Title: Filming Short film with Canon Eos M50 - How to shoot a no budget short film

Hey what's going on everyone? If you clicked on this video it's because you want to know how I made a short film using the Canon M50 so let's just jump right in.
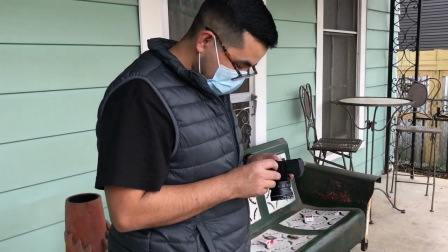0:06 So really quick just to get it out of the way let's talk about the gear that I used. Obviously I used a Canon M50 mirrorless camera, Rode Video Micro, I used a Canon 15 to 45 millimeter kit lens,
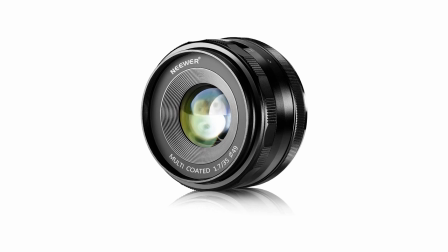0:17 newer 35 millimeter f1.7 lens, I used a Crane 2 gimbal for some of the smooth camera movements,
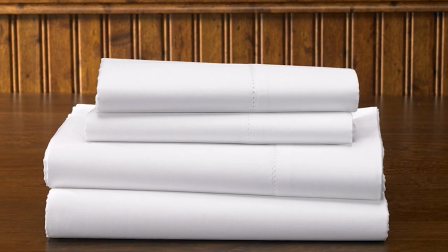0:25 I used two newer lights and then I used a white sheet over them to diffuse them and that's pretty much all that I used to make this short film.
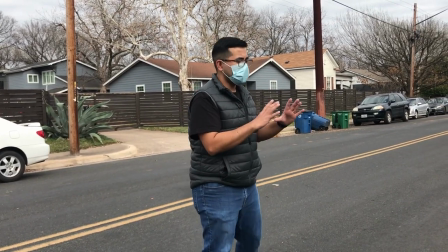0:33 So this video was shot over the course of two days and it took me about six hours to make.
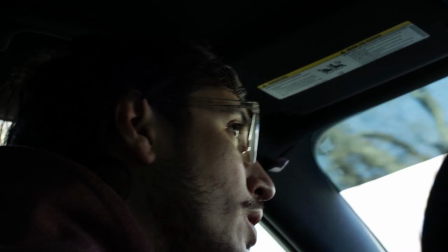0:38 The opening shot was actually pickup shots. Once I started editing the film I realized quickly that hey I needed some context to this character pulling up in the vehicle.
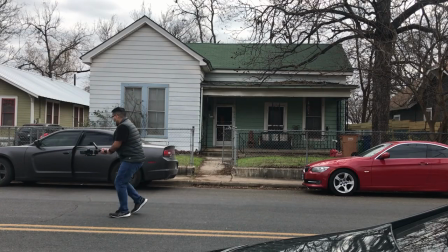0:47 When the character walks out of the car I wanted to establish this location but I also wanted to do it in a way of using dynamic camera movement and so I utilized the gimbal that I had the crane to put the camera on the gimbal and I actually shot two takes initially I
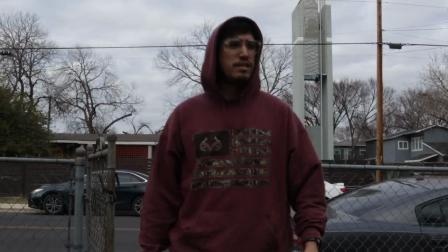1:05 wanted to do one long take of him getting out of the car we kind of do a 180 and then I follow him up to the porch where he's walking
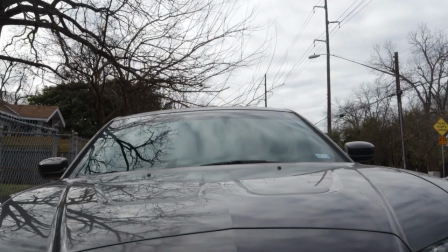1:12 and then I decided I also wanted to try a different angle where it's the front view of the car he gets out and
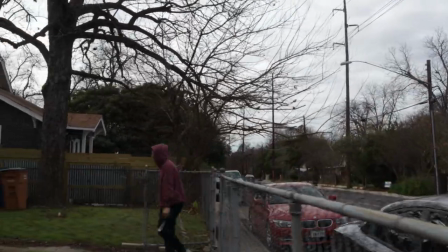1:20 I do more of a lateral camera movement so it's more up and down left to right but I also enjoyed the other shot too and in
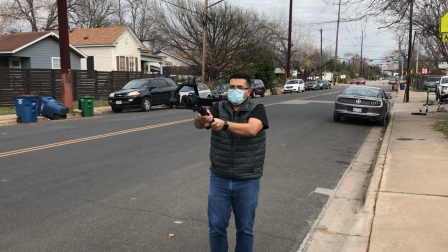1:28 editing I felt like it just went well together it gave me multiple camera angles so I opted to get away with the one shot with the one
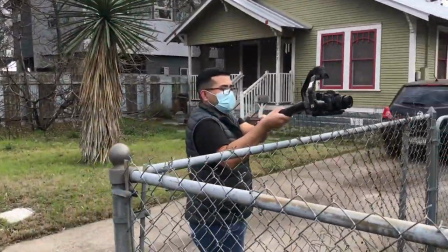1:36 take and just cut it up so and I think it turned out better so one thing I knew when I was approaching the filming of this is what
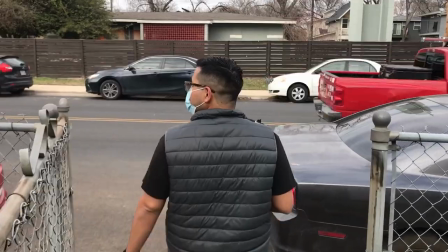1:43 there was going to be two locations indoor and outdoor so I decided to shoot all of the outdoor scenes first just to get that out
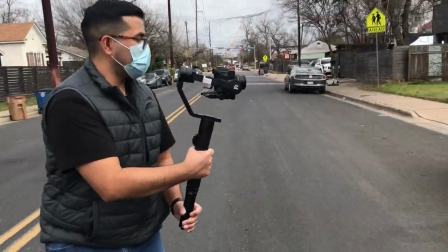1:50 of the way because obviously you know sunlight isn't isn't in the sky forever so uh we had I knew we
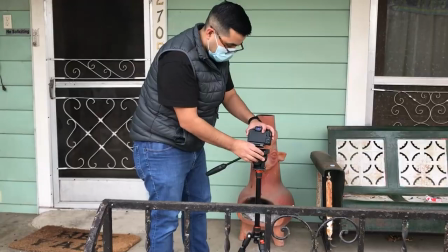1:56 had a limited window of time to just get all the outdoor shots which just so happens to be the chronological order of the film
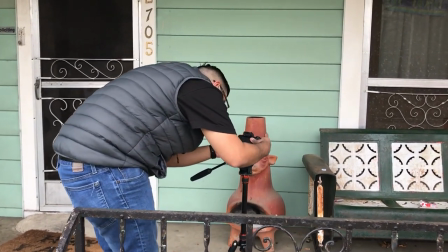2:03 so you know it worked out perfectly so I did have a shot list in my head but I also knew the
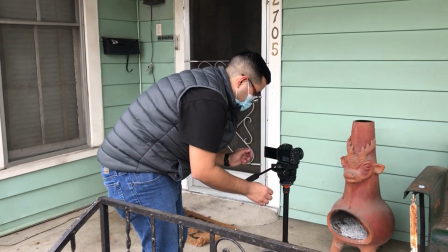2:08 movements of the character and I really wanted to focus on his movements uh moving from the car
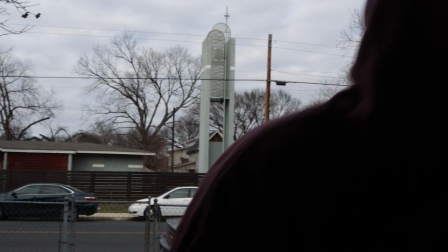2:14 getting into the house and then noticing that you know he's been his house has been broken into so
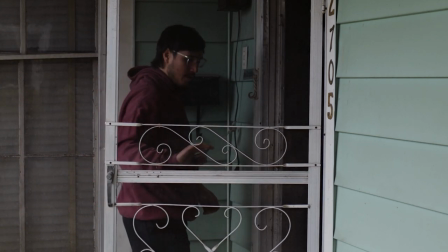2:19 I wanted to focus on the key factors which is this close-up of the door being partially open
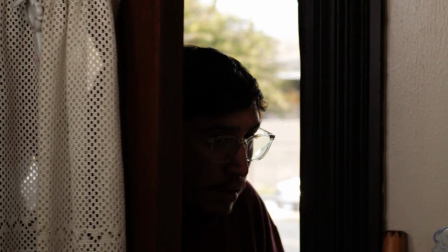2:26 then we go back to him you know peeking through and then I wanted to jump into the house from there now I did shoot this in 4k and as you know the
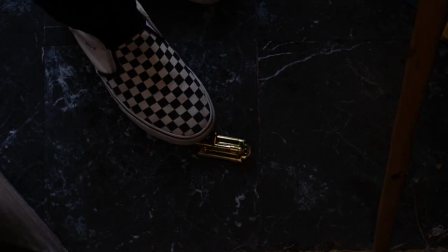2:34 autofocus on the Canon M50 in 4k is horrible so I did have the autofocus off I shot everything manual focus which
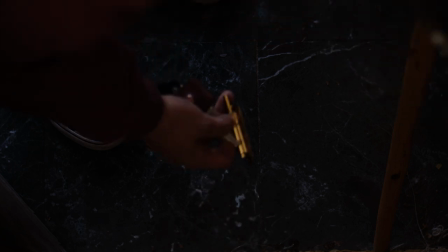2:43 made it a little difficult that's why towards the end of that shot I didn't follow focus with him and I was okay with it I was like yeah it's okay
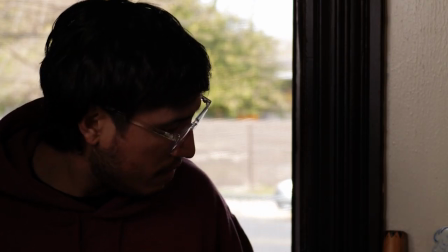2:49 his headspace is kind of blurry he's not sure if he's been broken into or what's going on so I felt like the blurriness
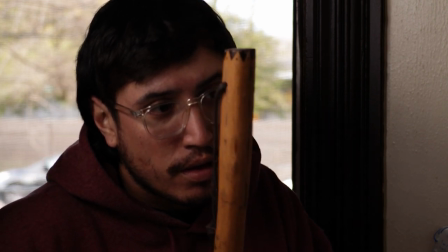2:56 of the camera when he when he went out of focus
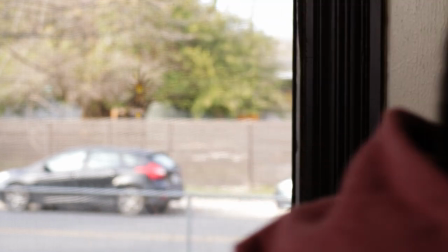2:59 aided in in the way he was feeling at the time now we moved inside and he was walking in
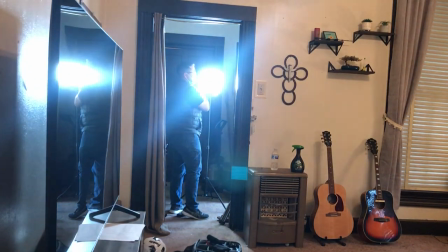3:05 I didn't want the outside to be blown out but I did want to have a really shallow depth of field so what I
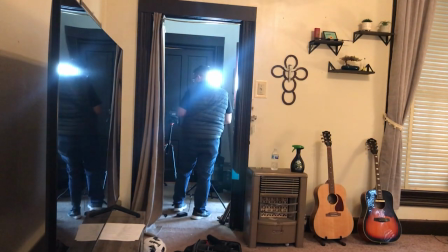3:11 had to do is at least get the inside of the house close to matching the color and the lighting of the outside and I just lit
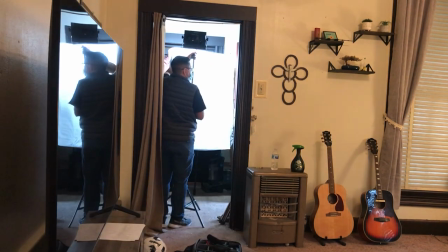3:17 that with both of the newer lights and then I threw a white sheet over to diffuse them so it wasn't such a hard light.
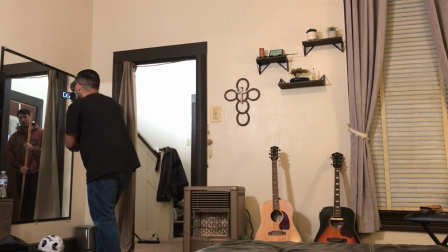3:24 Now when we move into the room or he's moving into the room again I have this obsession with these long takes so I wanted to do a long take where it's just a movement of him walking in.
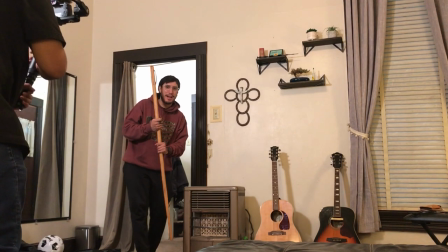3:35 And I thought it would be cool to start off on the mirror and kind of trick the audience and think, oh, okay, this is the shot of the character walking into the room.
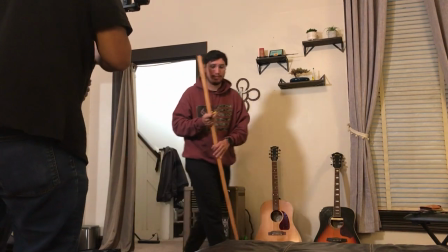3:44 And then slightly pan over to my right and we're gonna see that, oh, it's a mirror.
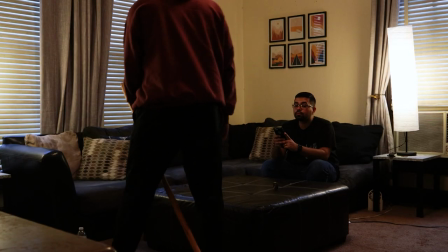3:50 It's a shot of the mirror. So here we have this wide shot of him throwing the key on the ground.
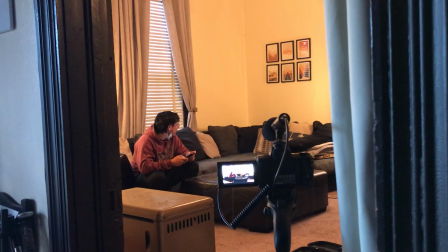3:55 And then my character is sitting on the couch, just kind of hanging out on his phone.